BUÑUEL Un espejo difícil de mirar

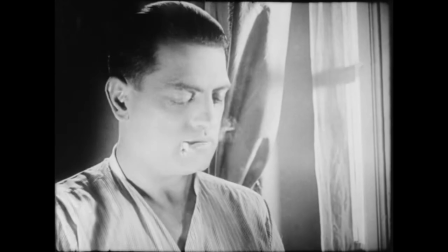El hombre que blanda la navaja es Luis Buñuel. Su primera película, Un perro andaluz, que dura apenas 18 minutos,
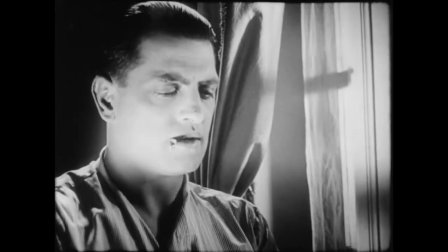es el corto más famoso de la historia del cine y de inmediato tiene un éxito fulminante,
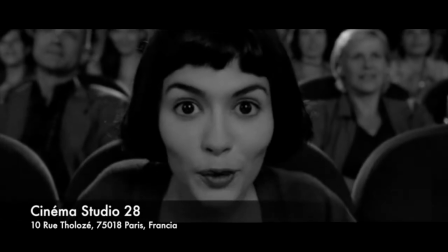exhibiéndose en pleno inicio de la Gran Depresión durante nueve meses consecutivos en el Estudio 28,
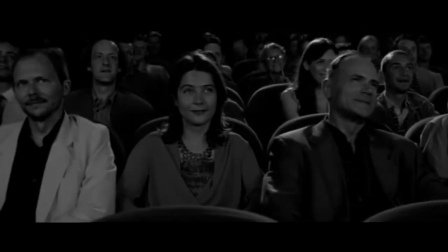una de las salas de arte más importantes del París de esa época. Pero un perro andaluz está bañado de luz meridional,
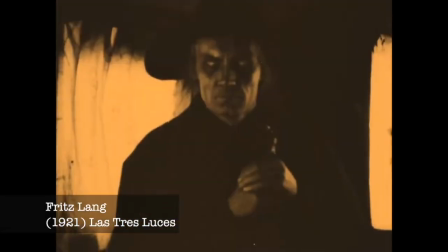alejándose de las brumas y clavoscuros del expresionismo alemán de Fritz Lang que Buñuel admiraba,
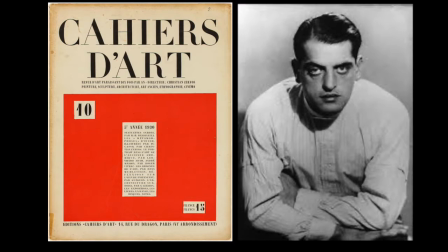y a quien le atribuyó su vocación de cineasta en la revista Calle d'Art, en la que también se declaró admirador del ritmo enérgico y preciso de Buster Keaton,
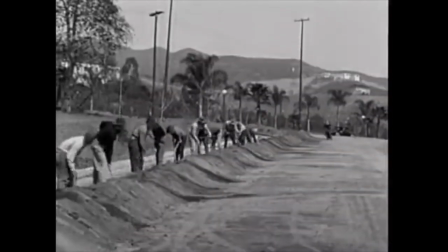cuya comedia física asumiría una dimensión completamente distinta en el universo surrealista de Buñuel.
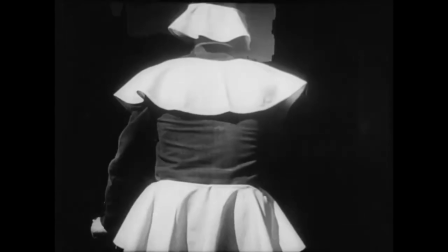A pesar de su estigma onírico y libre, coincido con críticos como Agustín Sánchez, que ven en Un perro andaluz una historia que se puede seguir de imagen en imagen.
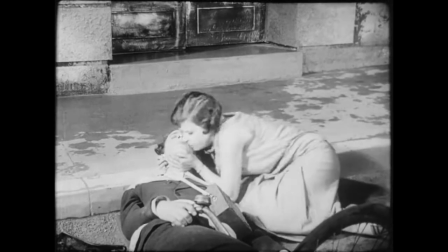Una narración que ilustra las fuerzas y obstáculos que se oponen a la unión de una pareja,
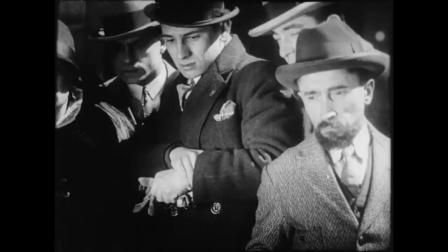mostrando imágenes de dos amantes que se causan pavor mientras otras personas los miran o juegan con sus despojos,
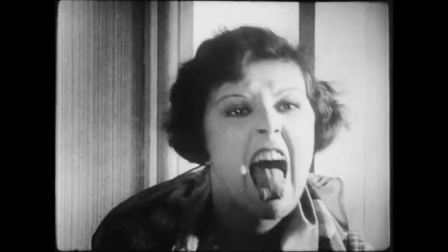hasta que finalmente se reencuentran, convertidos en otros, en la luminosa arena de una playa.
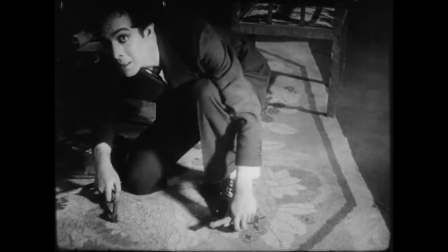La alucinante escena del arrastre de dos pianos, cargados con carroñas de asnos que impiden al hombre acercarse a la mujer,
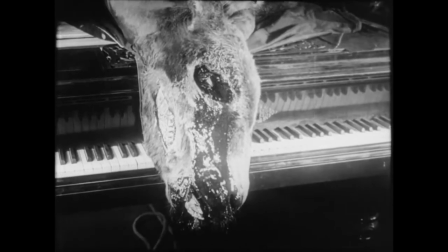puede así entenderse como una metáfora sobre el poder negativo y la represión que ejercen las convenciones morales sobre el impulso sexual.
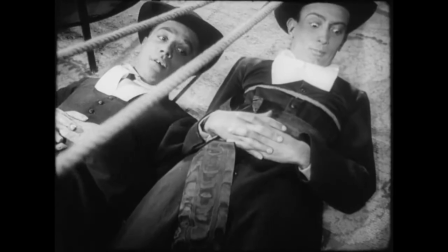Para Octavio Paz, el carácter subversivo del corto de Buñuel reside en su capacidad de desmantelar los fantasmas de las convenciones sociales y artísticas,
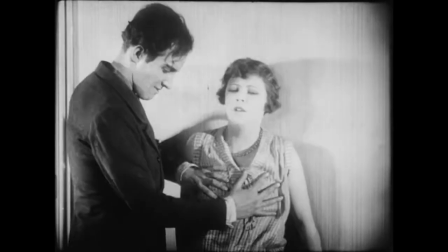mostrándonos que con solo cerrar los ojos podemos hacer saltar al mundo y revelar el terrible rostro del amor en libertad.
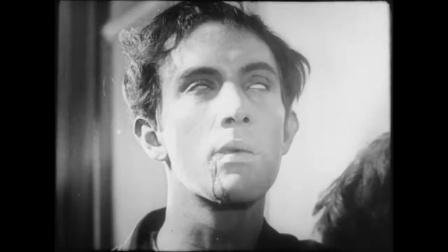Algo que resultó y sigue resultando profundamente disruptivo. La edad de oro, el segundo film de Buñuel,
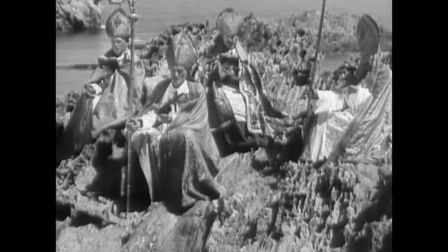prolongó estas ideas impugnando aún con más fuerza los principios de la civilización occidental, cristiana y burguesa,
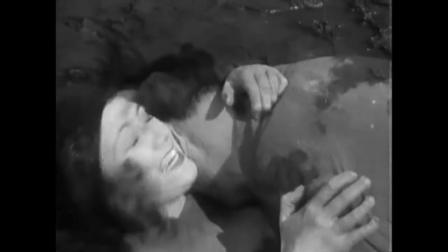explorando el camino que lleva al individuo del deseo insatisfecho a la revuelta contra la moral establecida por una sociedad que solo admite al amor cuando ha sido filtrado
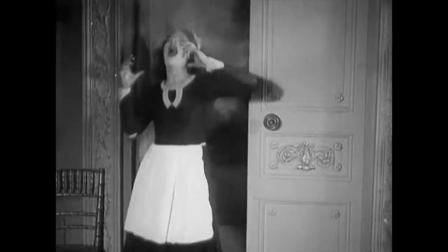a través de convencionalismos, y que no advierte los signos que auguran la catástrofe, como los cuartos que se incendian,
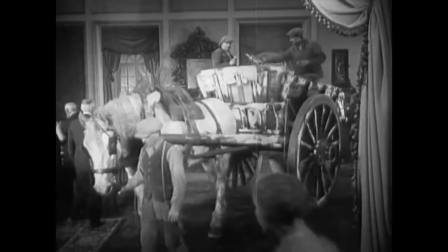el paso de obreros en una carreta en medio de su fiesta, o el asesinato de un niño a manos de su propio padre.
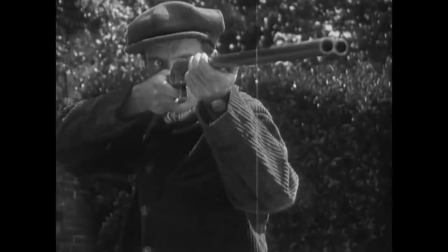Una sociedad inmersa en las aguas heladas del cálculo egoísta.
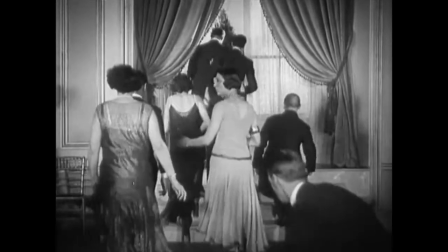Una frase de Marx y Engels que Buñuel alguna vez contempló como título para su film.
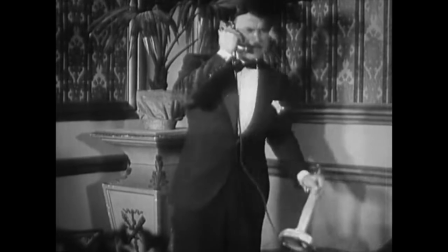La edad de oro fue una de las primeras películas sonoras rodadas en Francia y supuso una verdadera revolución formal,
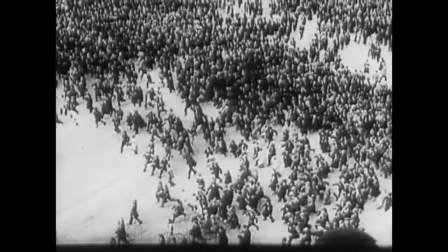por su tratamiento no lineal de la narración y por su mezcla de géneros, como el documental sobre Alacranes con el que inicia,
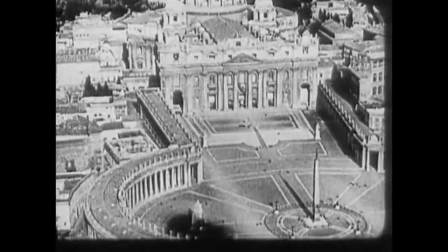o un film turístico sobre Roma, y por sus deliberadas discordancias entre imagen y sonido.
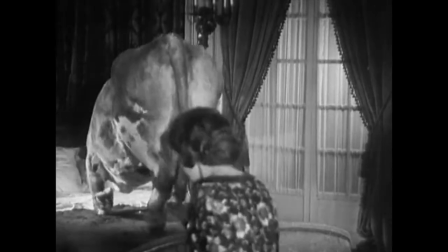La secuencia en torno a la vaca en el lecho de la heroína, por ejemplo, emplea una voz en off como voz interior del personaje,
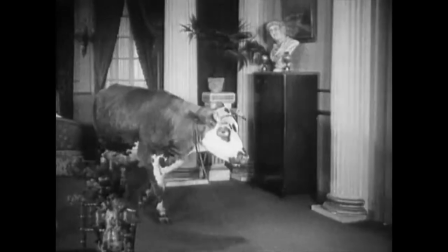algo que hasta entonces era imposible de vislumbrar.
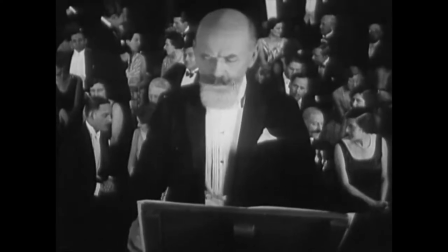La película fue calificada como un panfleto contra el estatus quo y de inmediato fue proscrita por el gobierno francés y el Vaticano,
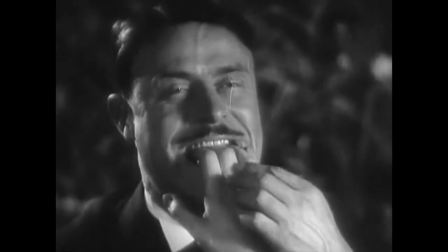y así se mantuvo enlatada por más de 50 años desde su estreno en 1930.
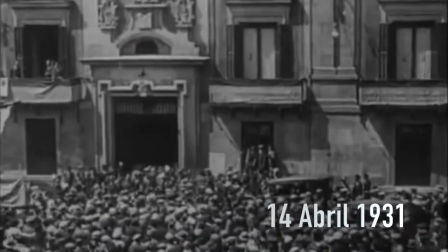Al año siguiente con la proclamación de la Segunda República, Buñuel regresa a España, donde lee un estudio etnográfico y se interesa por documentar Las Urdes,
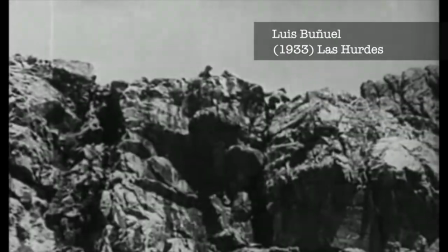una región montañosa desolada entre Extremadura y Cáceres.
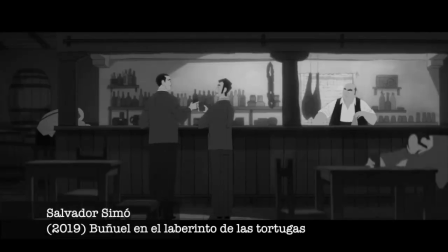Y un día, al calor de las copas, hablando de su fascinación por el desamparo de los habitantes de ese remoto país,
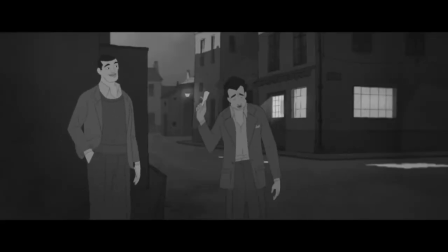su amigo anarquista Ramón Asín le promete financiar la película si gana la lotería.
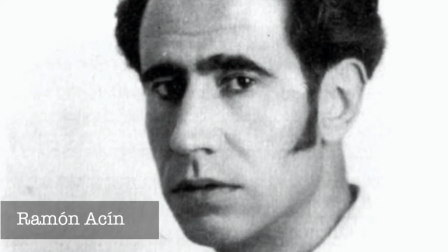Dos meses después le toca un premio importante y cumple su palabra.